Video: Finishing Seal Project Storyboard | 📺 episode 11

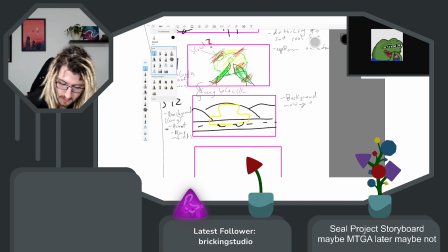background moving animation and car wheels spinning.
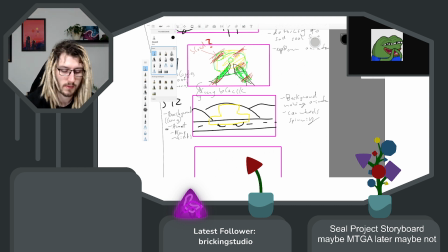Let me start music on my PC. Let's go with like the same music but digitally. So that was Prim
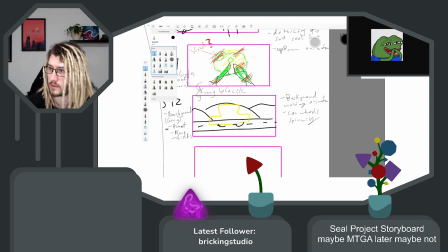or Primrose or however that's called.
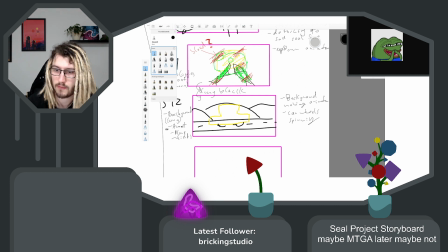Let me see I think the loudness is okay for this stream, but it's too loud for me.
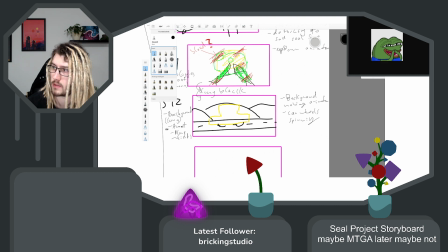So I go down here, but up there I think should be good. Something like this I guess. That should be fine. Okay, so
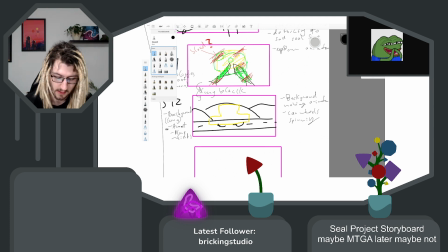for this taxi, because
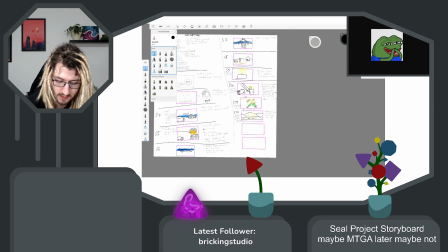what we will have, right, will be that the seal is driving the taxi.
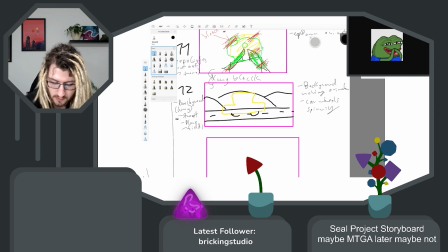But I think I just want to not show that already in the scene,
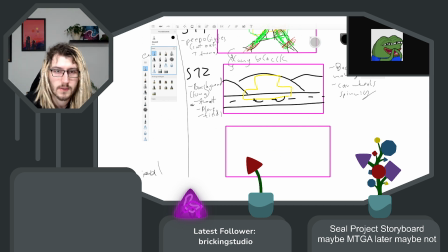so it'll be more of a surprise. So like even in the voicing, it will not be mentioned, I think, and then when the cut inside the taxi comes and it's just a seal, that hopefully will be another
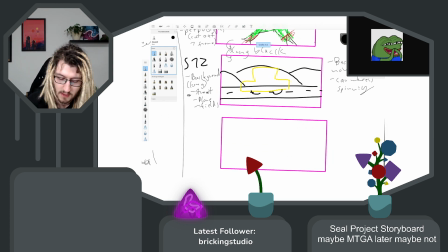not funny but like strange moment to then process, and like that I think is also
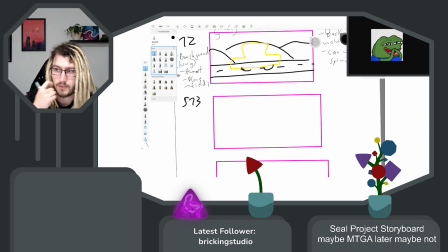like entertaining to just have things happen you don't expect and have some kind of randomness.
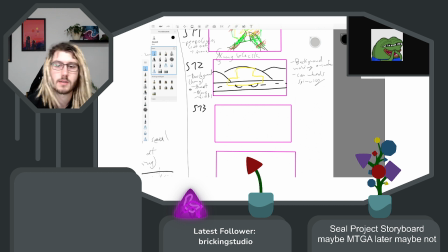So I think this will be it starting the scene. And then I will have to have the inside of the taxi.
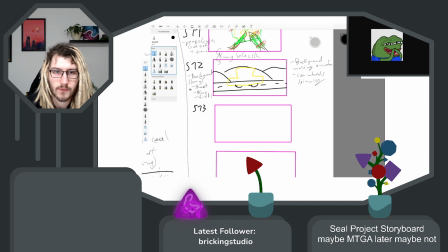And my idea was to have this from in front of the car. Because when I did the notes, I seem to have thought that that would be easier.
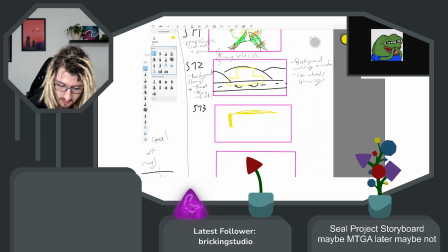Okay.
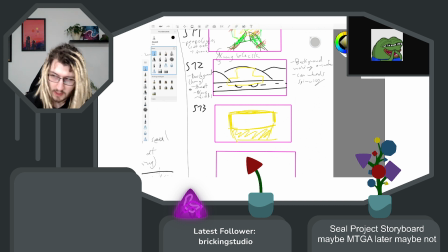So if I do that like this,
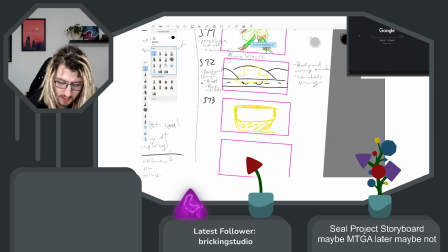let's get a new tab here because that emote is no longer related. So this is definitely a taxi, right?
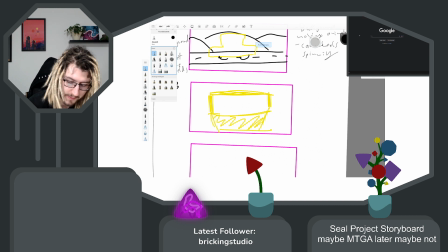I was wondering how would I get the
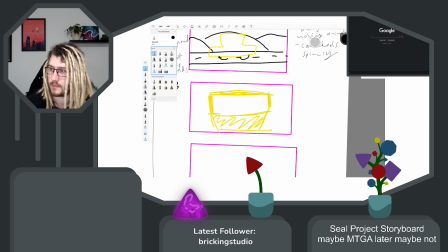seal into that now. Let me open the seal I have.